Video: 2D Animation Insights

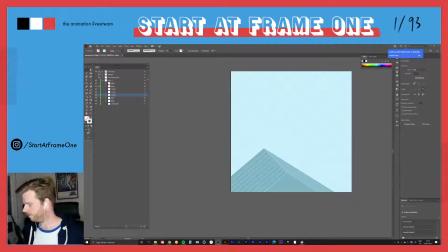[36:23]
Let's see. Am I too far away? Let's see. Properties. Let's see if we can get some
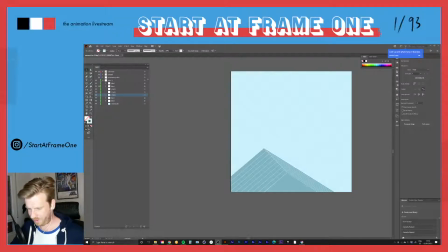[36:42]
cool filters. Advanced. I'm not getting the gain here. So is it now better? Should I pump up the volume?
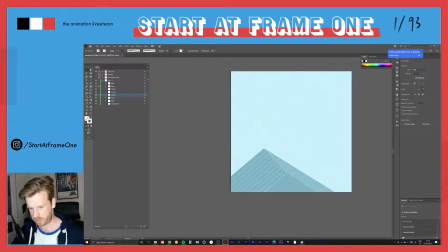[37:04]
Or is that now better? Okay, so let's continue here. We also need horizontal lines.
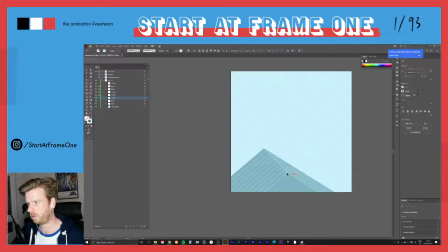[37:27]
Not horizontal like vertical, but they're actually not even vertical because how do I decide on the perspective?
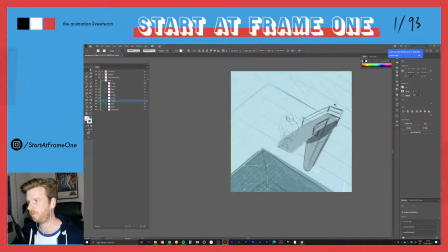[37:47]
I I kind of like this perspective, and so I decided to draw my
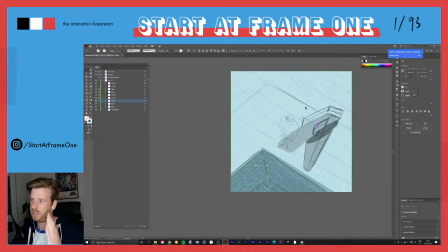[38:01]
lines that apparently will go like the vertical lines that align to the tower from both sides. See here, this one, that one, and wherever they
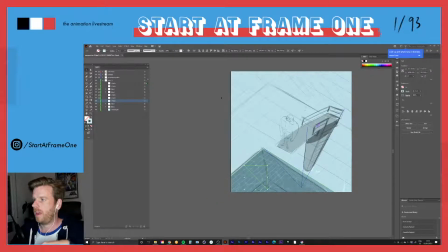[38:20]
hit each other, every line in this drawing should direct to. And that's, well, not every line, like it depends.
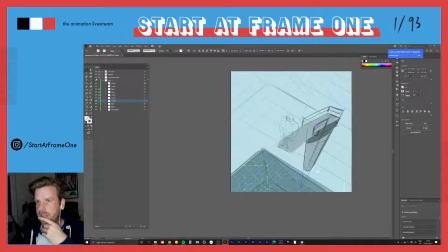[38:39]
But if you want to know how I came up with the perspective, no, I kind of had the idea to shoot it from up there to get the idea of the height and
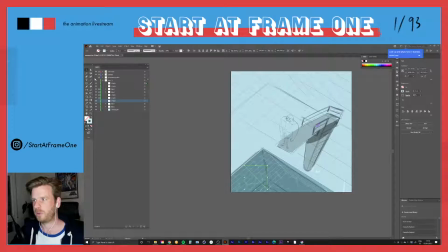[38:53]
the perspective. The perspective, like, yeah, getting an idea, about the room or the place where everything happened.
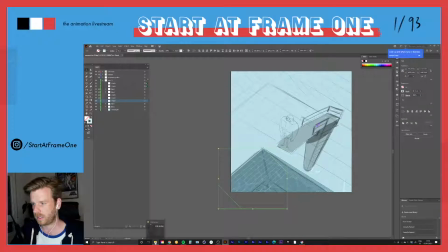[39:09]
Because when you look at the style frame, that was not really having any perspective.
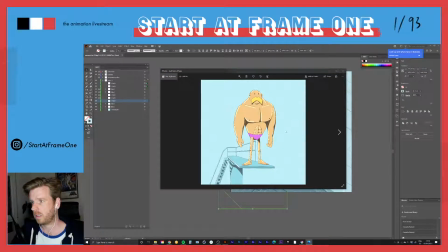[39:23]
This one here, and well, it's okay. It would work, but I kind of felt this is not telling too much,
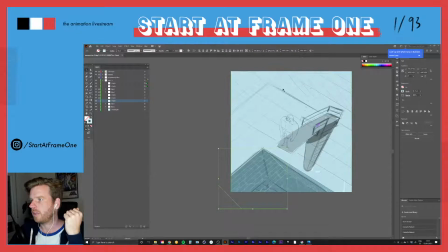[39:43]
and that kind of felt more there's more story, or it has more information. It gets a better sense of the whole scene.
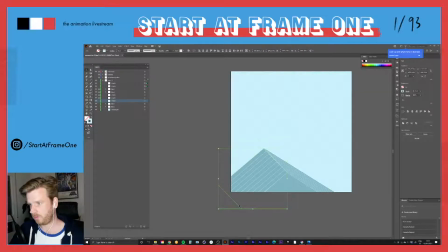[39:58]
But to be honest, I'm still trying to figure out the perspective. It's not really. That's why we are today in another software and not drawing by hand,
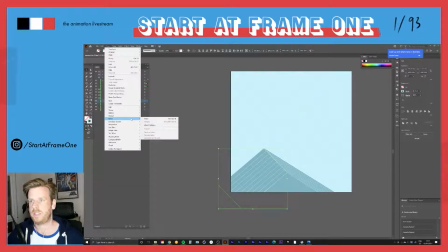[40:13]
just to get some calculations in there, and well, probably maybe design as well.
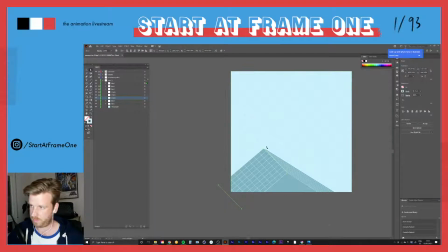[40:23]
It's inevitable. So here,